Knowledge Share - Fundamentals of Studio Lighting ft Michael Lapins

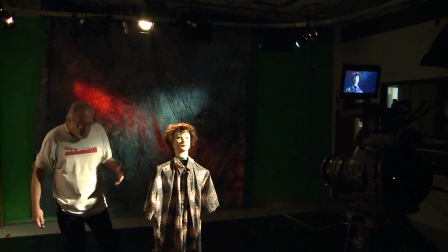8:23 So it was just, you know, and in some situations you're forced,
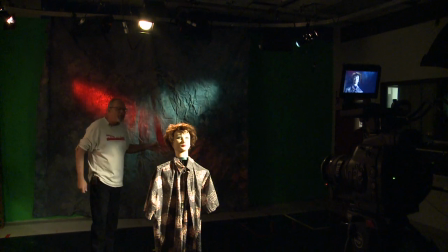8:27 if you say had to go, if you didn't have the ability to separate from the background, that's when you might wanna use a kicker or something else that would give you a little more definition on the face,
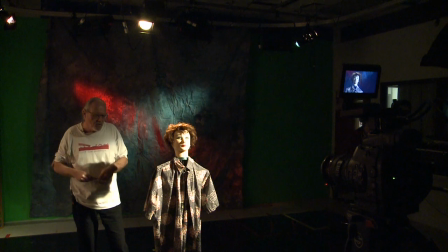8:36 which will help separate a bit from the background. So we use these two lights. Let's go ahead and bring those down. And we will,
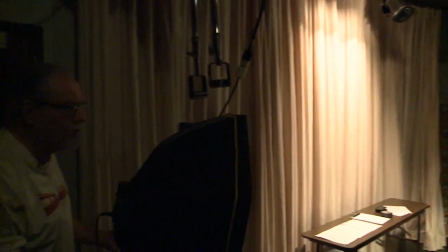8:48 these first ones, yeah, we're using.
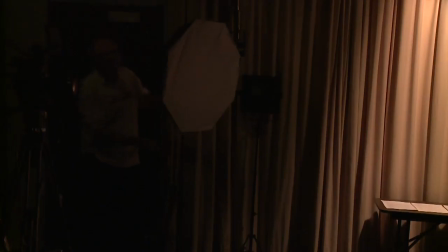8:54 Now, in the same way, those are direct lights and they're unfiltered.
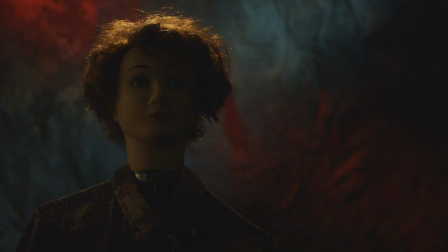9:02 Is this one? No. Oh, okay. I wasn't sure which way we got to go. Striker?
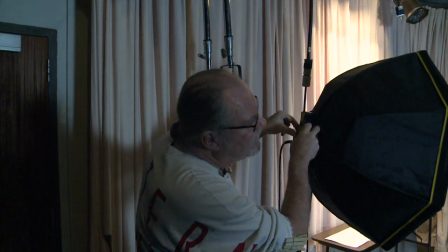9:07 Yeah. Okay, that's that one. Okay, bingo.
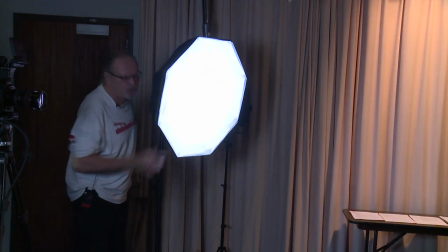9:16 Now you can see that there's a much different relationship between the two lights.
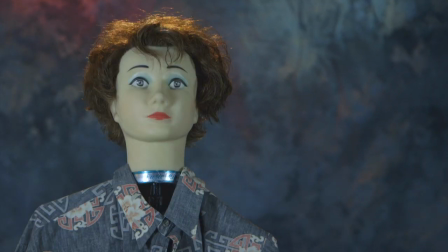9:22 And then this has to do to a large degree with proximity.
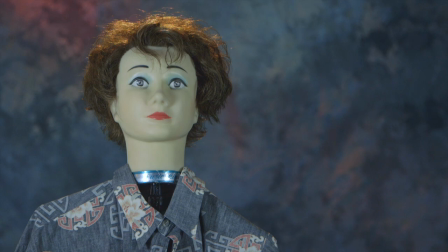9:28 And so in this case, plus these, now you see that the color is slightly different. We white balance to the other lights. There is a possibility that you may have to, if you change lighting, often rewrite just to be sure. This looks a little blue to me in my eye right now, even with what we've got here. But in this situation, you can then dim these.
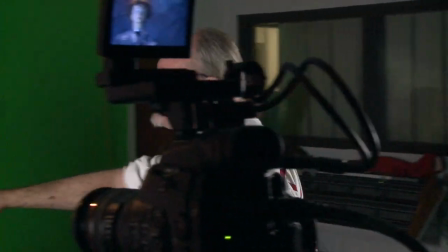9:50 And again, you see how you've created a much greater contrast ratio here to here.
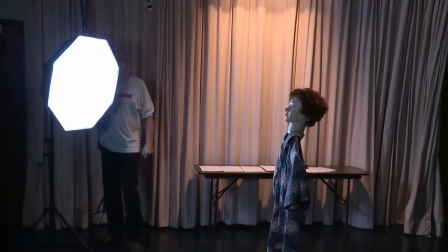9:56 And the way you can adjust the lights is you can, on these, you can actually turn a head on and off, or you can move the proximity of the light.
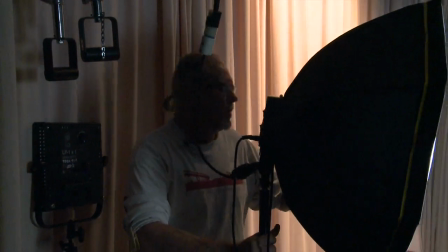10:04 You could even come around further if you want to fill, or almost make it a side light in some cases, which again,
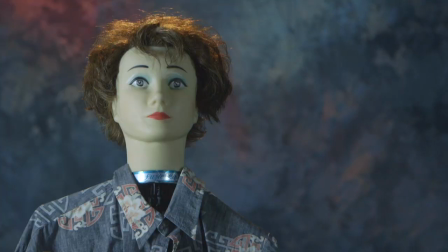10:11 you should be able to see the difference, because now you've got a very defined line running right down the center of her face,
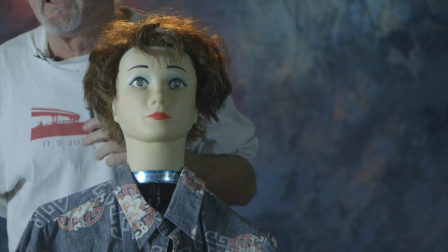10:20 which is really unattractive in my opinion.
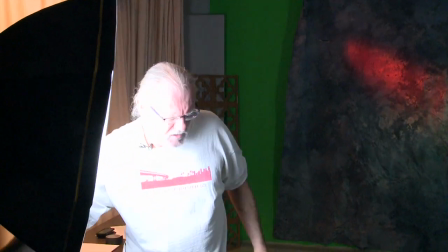10:23 But, and in some cases, they'll choose to go with such a minimal amount of fill.
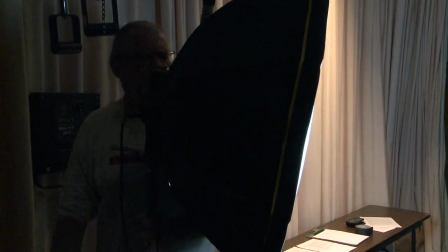10:31 In Clint Eastwood, who normally makes good movies, made a real piece of crap when he did Edgar with Leonardo DiCaprio.
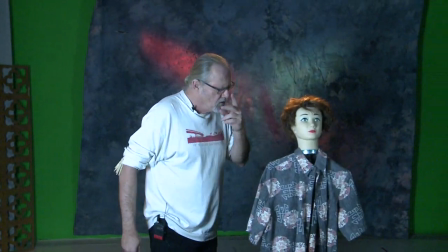10:40 And I think they did a lot of stuff where they literally did it in post, and they would black out almost one side of the face.
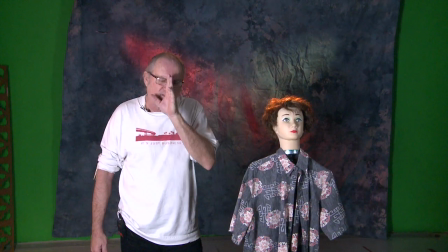10:48 So they made one side really dark and the other really light, to the point that the line was so defined, I was almost convinced it was in post and it wasn't done on set.
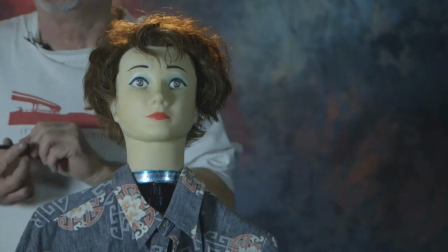10:56 But now you see, you bring this around slightly and you can see that this starts to work a little better.
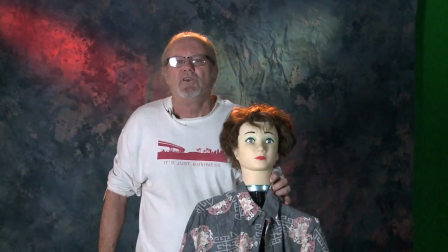11:01 And again, when the individual turns, you still maintain the modeling even when they return back.
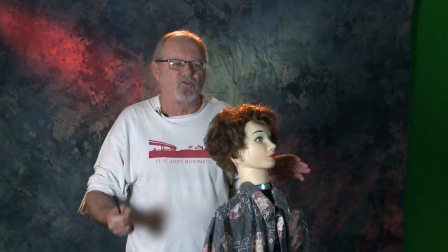11:07 So in some situations, you know, when you're, you certainly, your camera angles would be different if you were doing like a two scene person like this.
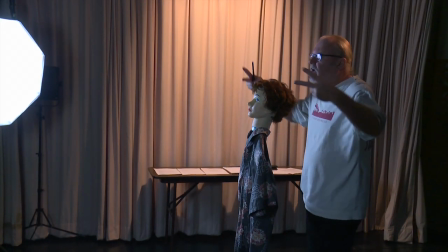11:14 Because in some cases, if you've got a two person interview where they're like this,
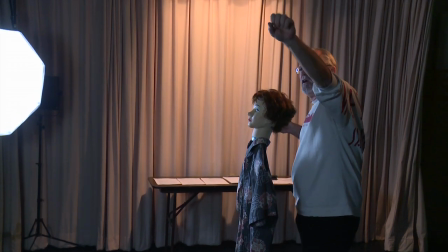11:18 technically you can use the key on, you can use both lights as key and fill at the same time.
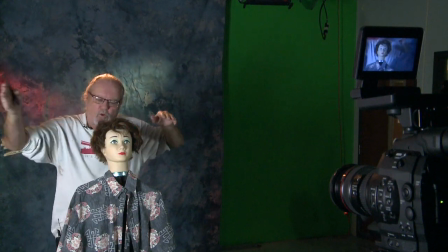11:26 Because this one would work as a fill for this individual,
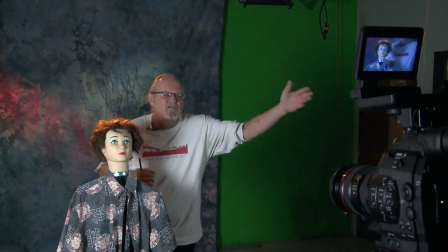11:30 but it would work for a fill for this person, whereas this side would key this individual here and then fill to here.
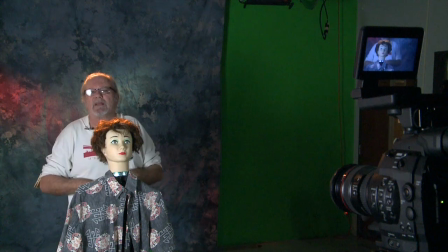11:37 So in the center, you'd have a little bit darker, and that's often the way they do news lighting, is you'll see that,
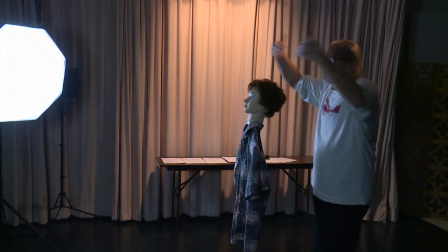11:42 and they'll just use double lights, and they'll put them up, but they'll cross light them as cross keys and fills.
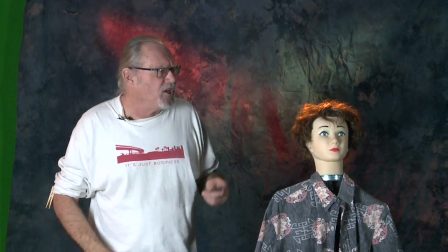11:47 So you can see that the different types of light provide different types of illumination. Sometimes it, you know, you'll look and you'll think, God, that light isn't really aimed where it should be.
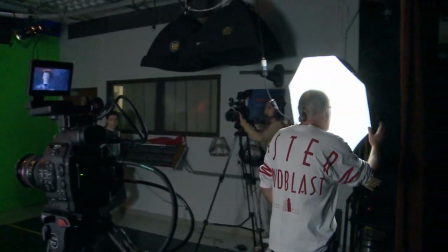11:55 Well, in some cases, you'll find that it isn't a direct lighting situation,
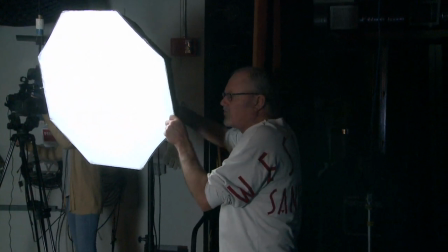12:01 but you know, you're only using it to give you what you need, so it doesn't always have to be on.
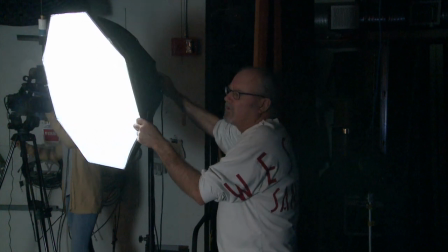12:07 Let's see, is this.
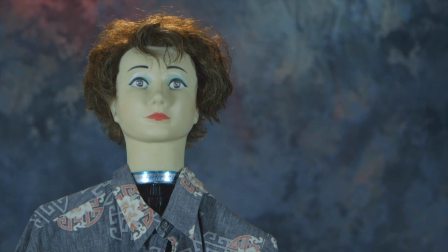12:10 And now that, see, and that starts to flatten out again, but you can see that the fact that the key on that side is the dominant light, because it's throwing a shadow to here.